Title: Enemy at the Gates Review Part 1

Good evening, ladies and gentlemen. Welcome to CHI, your host, Odysseus.
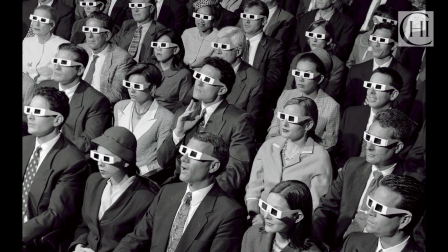Now, World War II movies, and by extension, all of media, is designed to appeal to heterosexual white men.
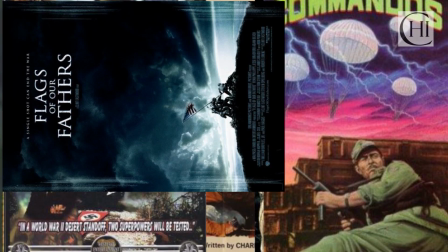But WW2 movies are designed to appeal more specifically to heterosexual white American men.
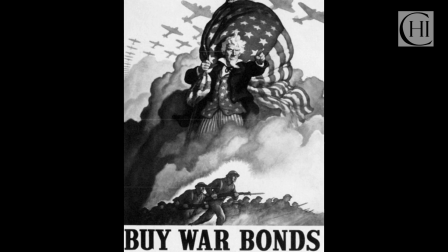Because America means shooting a German in the face while teabagging a Soviet. So let's make a movie about Russians! What?
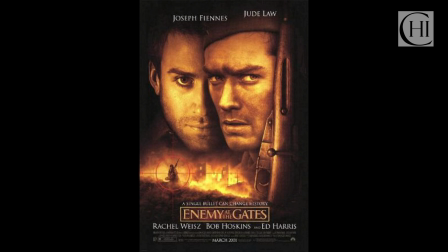Enemy at the Gates is a fictional story.
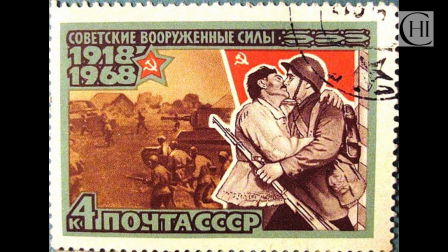Through a Russian sniper's rise through propaganda fame and his skills being put to the test by a German sniper.
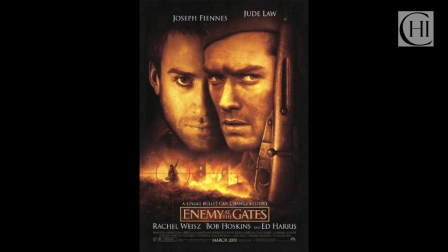And what confuses me is the production behind this. I thought this was going to be a foreign film, but nope, Mandalay Pictures is American,
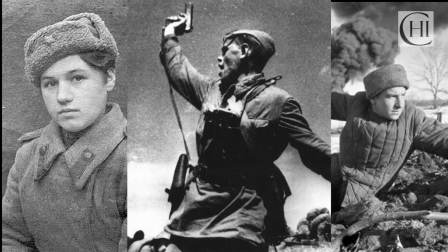which means that all the Russian and German characters can be played by English and Americans. There goes Hollywood, whitewashing history! I cannot stand for this.
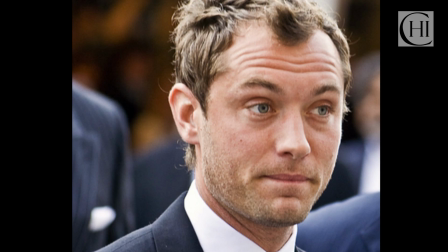I demanded the Caucasian actors be replaced by slightly different Caucasian actors! Maybe then you'll learn the importance of sensitivity, Hollywood. Anyway, we open with... Well, I guess that's one way to make money. Hold the audience at gunpoint.
I do not tremble.
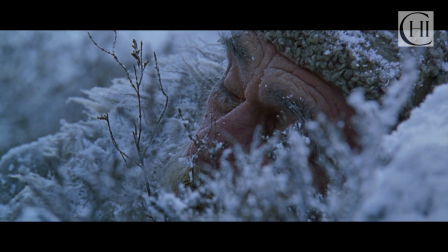I have no fear. I'm a big boy now.
This is the weirdest advertisement for Huggies I've ever seen.
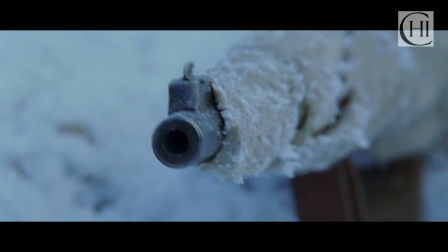Now, Vasily! Fire! Fire, Vasily! Fire!
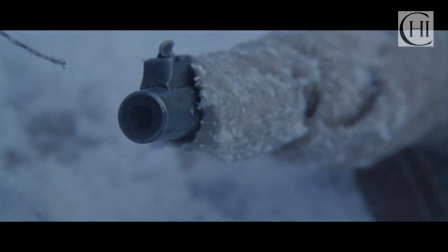Oh, that's one! Excuse me. I'm just playing the dramatic shots in movies! Own it today!
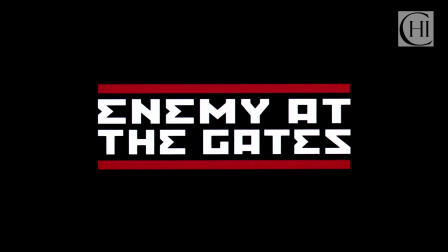Okay, have to admit, I do like that typography. It's very fitting for the Soviet Union.
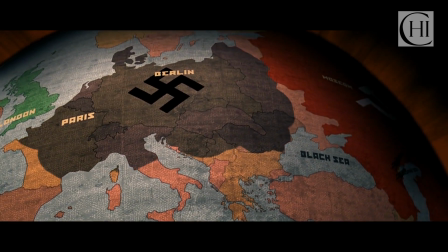Speaking of which, the very next scene doesn't have much going on. At least plot-wise, since it's just a battle.
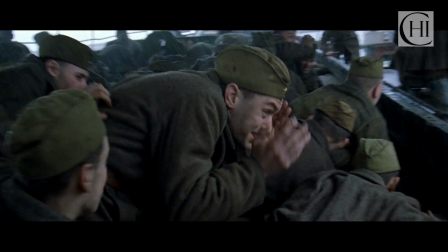A well-presented battle, I'll give it that, with men being shuffled through like cattle,
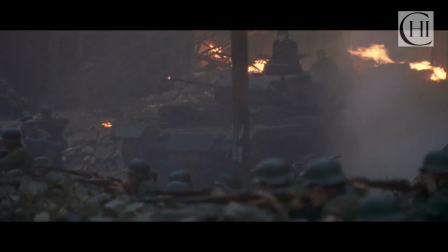put into suicidal charges against German forces, and being shot by their superiors if they retreat. This should work in theory, but I feel like it could have been more effective towards the middle or end of the movie.
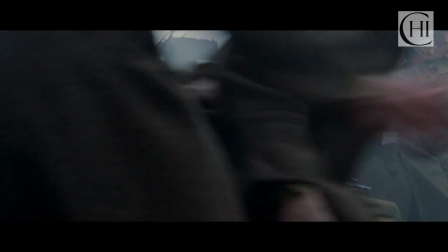Putting it in the beginning feels very impersonal.
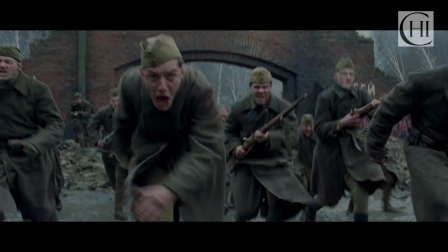We haven't been introduced to any of the characters, and if they weren't any countries or political symbols, this would be entirely meaningless. Oh, I'm sorry, the message is WAR IS BAD!
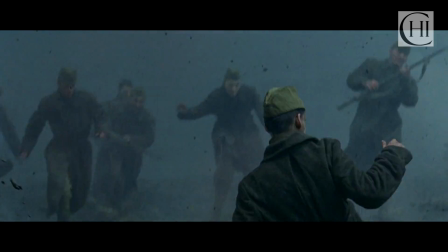Taking it will give you cancer, smoking it will give you herpes, it will give you movie rights!
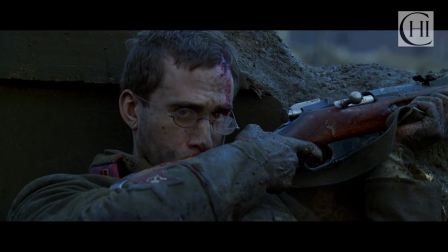Anyway, we're then introduced to our main characters, right after it would have mattered.
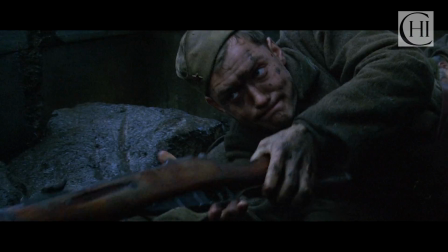Seriously, were these scenes put out of order? But I digress. Our hero is Vasily Zaitsev?
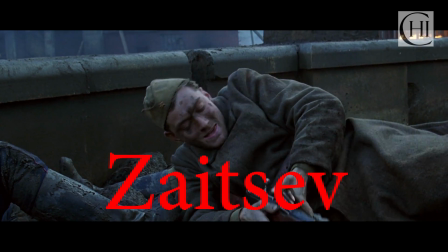Well, at least they didn't give him a generic Russian name like Dmitry or something.
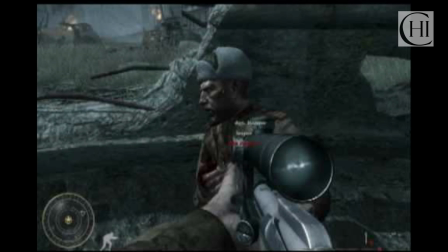Do you remember Call of Duty World at War? Where you're a Russian sniper picking off Germans while in a destroyed fountain full of dead bodies?
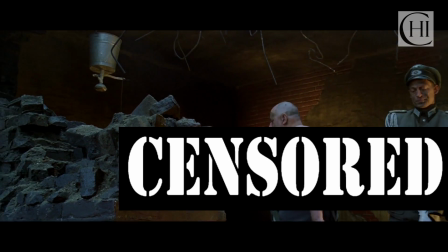Well, this scene is exactly that, right down to shooting when there's a loud noise. Now, I know that the creators may have gotten this from the same historical source,
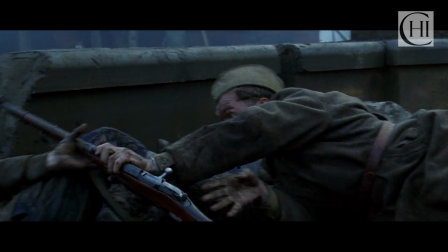but after looking at the time between the releases and how both of them involve a fictional officer and a private helping each other out,
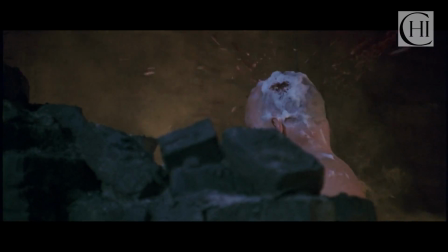yeah, I'm just gonna say ripoff. Nonetheless, it's a fairly intense scene as Vaseline completes the tutorial.
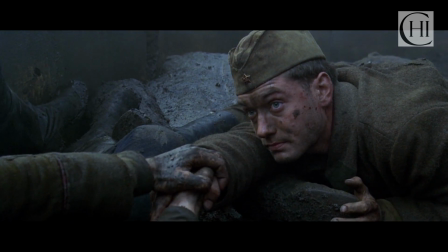He takes out the Germans. His advanced tactics of common sense impresses the commissar, which leads to the best part of the movie.
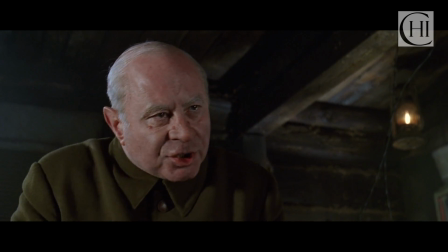And me, what did I have? A sacred duty to resist. I have to report to the boss.
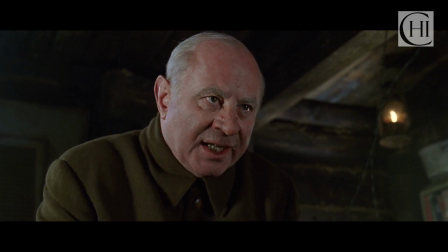Perhaps you'd prefer to avoid the red tape.
You gotta be kidding me. Bob Hoskins as Nikita Khrushchev.